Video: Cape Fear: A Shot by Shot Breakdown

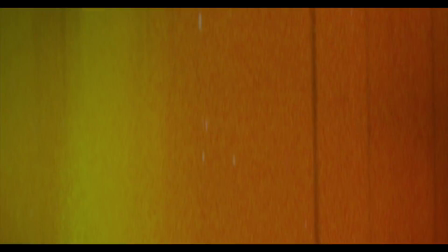0s
When planning out inexpert film advice episodes, I often try and think of ways I can get my point across better.
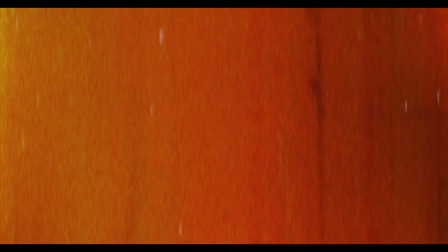4s
Sometimes it's by using visual aids, sometimes it's by referencing films. Well, on today's episode of Inexpert Film Advice, I'm going to do both. In order to explain shot composition, cutting, and visual language, and how you use those things to tell your story,
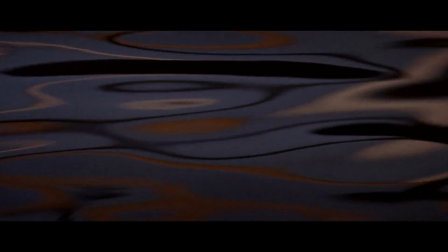17s
I've decided to do a shot-by-shot breakdown of a scene from Martin Scorsese's Cape Fear to show you and not just tell you what I'm talking about.
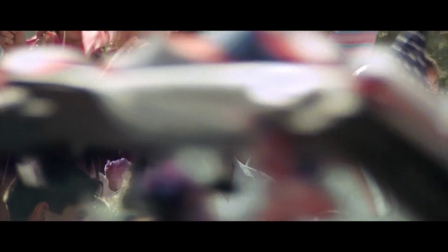24s
Spoilers ahead. I highly recommend you watching this film before watching the breakdown. Now let's dive into it.
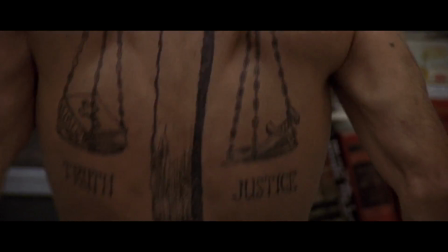30s
Now here's the setup.
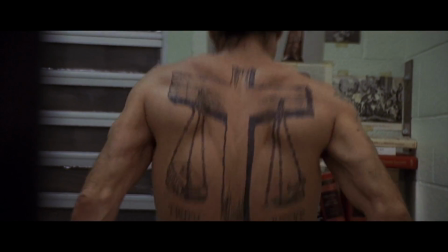32s
After a 14-year prison sentence, Robert De Niro's Max Cady has been obsessively stalking Nick Nolte's Sam Bowden, who was the lawyer that defended him 14 years back.
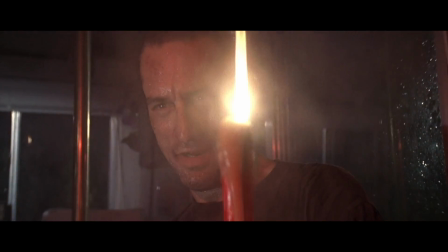40s
Rightly feeling that Sam didn't defend him to the best of his abilities, Max decides to take justice into his own hands by seeking revenge against Sam and his family.
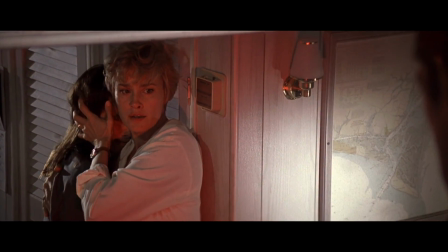48s
Sam, along with his wife Lee, played by Jessica Lange, and his daughter Danielle, played by Juliette Lewis, have been stalked and harassed by Max Cady up until this point in the film.
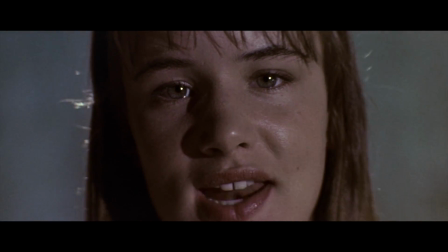57s
So what we're about to see is the midpoint of the film where Max Cady has decided to target Sam's daughter Danielle,
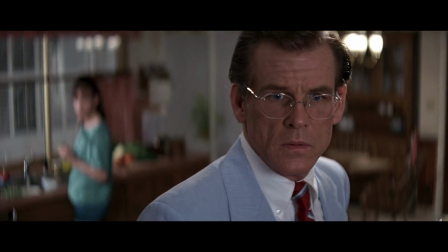62s
who throughout the film has been feeling kind of neglected and ignored by her parents, and is really just seeking attention and affection.
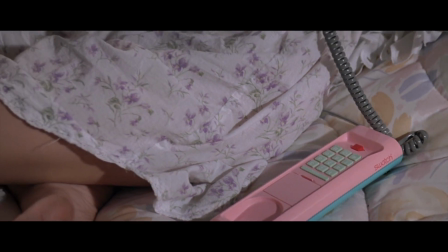70s
Posing as her teacher, Max Cady gives Danielle a seductive and alluring phone call that provides her with the attention that she's been seeking from her parents,
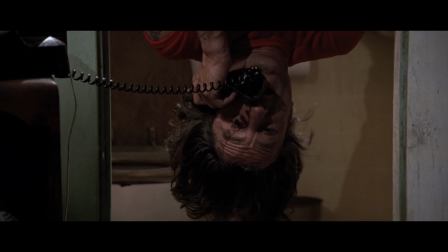77s
albeit a different type of attention. Extremely convincing as her teacher, he lures her into the theater, and then we get this scene.
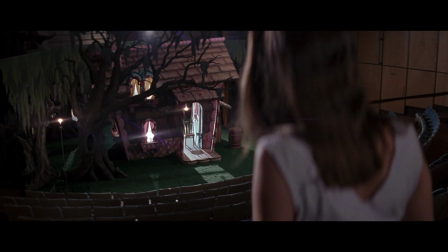84s
Let's break it down. So one of the first things I want to point out is the brilliant Hansel and Gretel-esque set design.
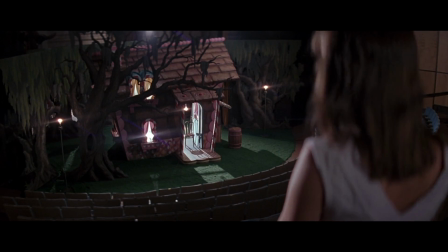90s Wow.
The gingerbread home that lures the children in, not knowing that there's evil behind.
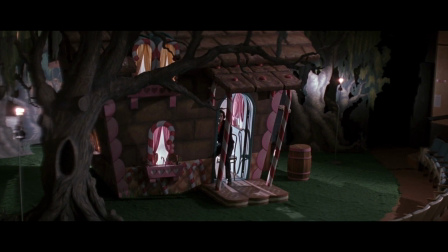96s Nadine?
I thought that was really cool. One thing you'll notice in the first part of this scene is that Danielle's always shot from a low angle.
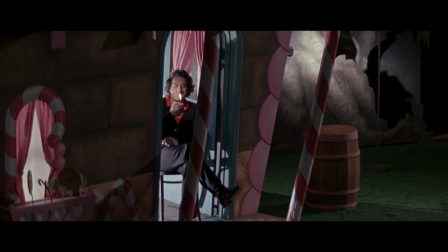104s
We'll get into why a bit later, but right now I want you to notice how Max Cady is presented through lighting, framing, and camera movement.
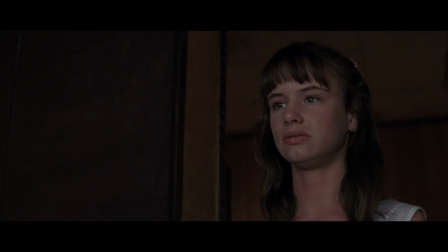109s
Let me pause it right here and take it back to the beginning. So I pointed out the set design before, but look how the gingerbread house is framed and lit.
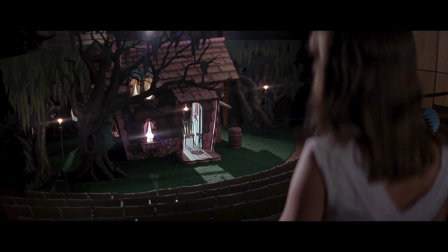116s
The house is presented dead center frame with darkness all around it, which emphasizes the bright white light peering through the windows and doors. The light in contrast with the darkness draws the viewer's eye right to the house, almost making it impossible to look anywhere else.
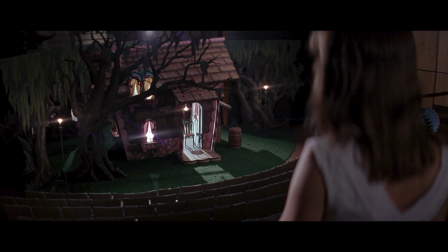128s
Also notice the subtle lens flare on the lights that adds kind of a hypnotic feel to it. The lighting draws the viewer in, visually luring you into the trap that's been set. Also notice how the lighting spills onto Danielle, showing that she's trapped in it even more than the viewer.
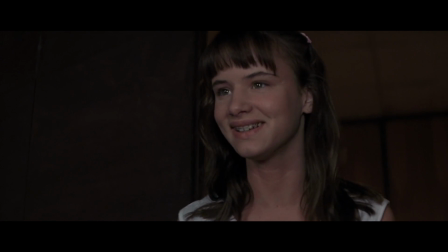141s
The next thing we see is this sinister shadow emerging from the light.
Nadine?
The opening of this scene is a perfect example of how to build dread for your audience,
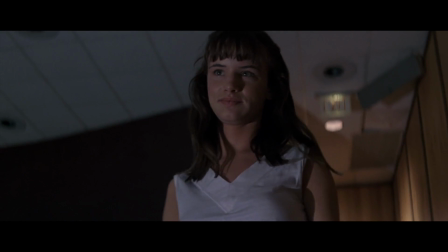150s
with the slowly creeping camera movements towards the danger, and even the hesitation in her walking down the steps.
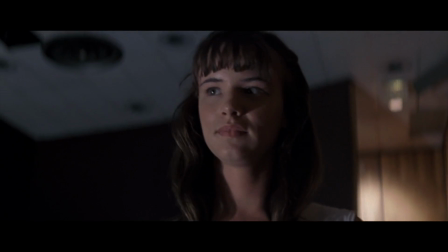155s
It's because of the information that we have from earlier in the film and how crazy Max Cady is and the psychotic things that he's willing to do,
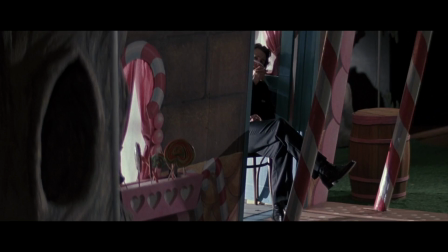163s
that we know that Danielle is in danger.
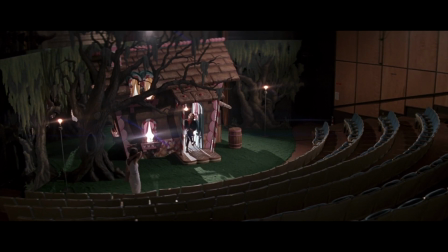165s
Holding the audience back with slow camera movements and Danielle slowly coming down the steps builds our anxiety even higher because we want her to turn around and run the other way.
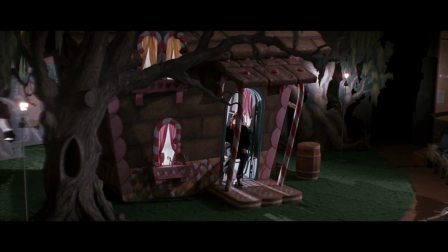174s
Going back for a moment, there are two things I want you to notice. The first thing is this shot of Danielle looking back as she comes down the steps.
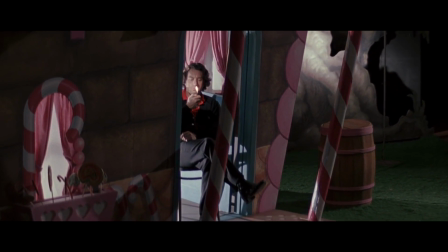181s
This is the director acknowledging the audience's anxieties and almost saying that there's nothing you can do about it.
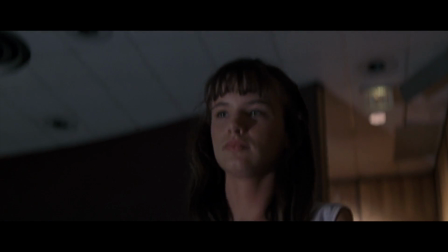187s
She looks back just for a brief moment and the audience is almost willing her to turn around, but she doesn't, which builds the dread even further.
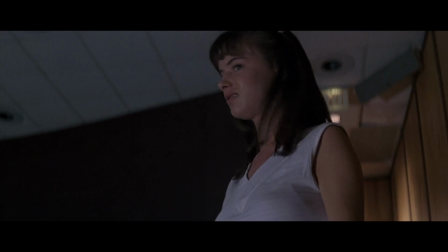194s
The second thing I want you to notice is how Max Cady's face is obscured for the most part, hiding his true intentions from Danielle.
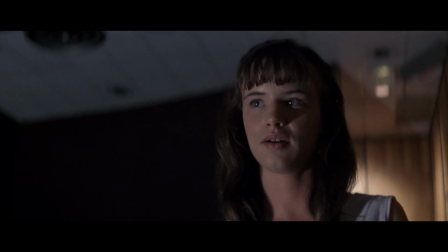201s
Everywhere except in this shot. I believe this is to show how alluring Max Cady is for Danielle right now.
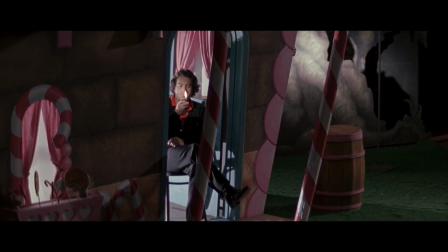208s
He's smoking weed, which we know Danielle likes to do, and she's gotten in trouble for it earlier in the film.
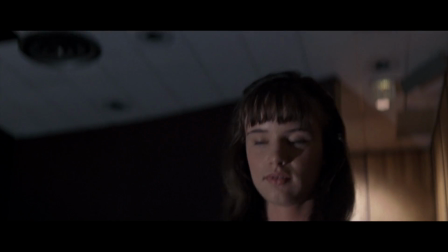213s
And again, with the light, as he lights the lighter, it illuminates his face from the darkness and draws her in more like a moth to a flame.
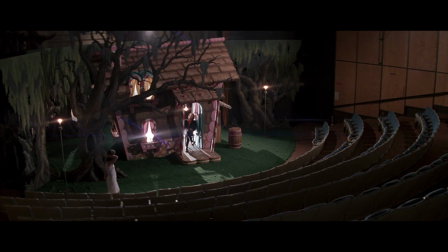225s
Now look at this. He cuts back to the master to show Max Cady in the light now.
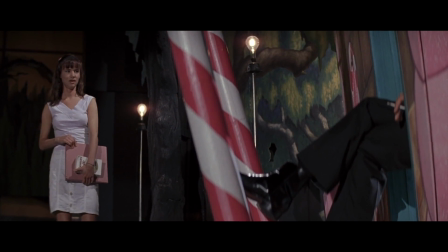230s
Now he actually is the light that's drawing her in. Now we continue with parts of Max Cady being obscured and him being shrouded in shadows, which we spoke about before.
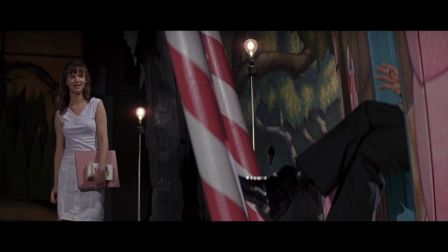239s
But what I want you to notice is the framing on Danielle. Notice how the candy canes keep her separate from Max Cady. Even she knows something is slightly off.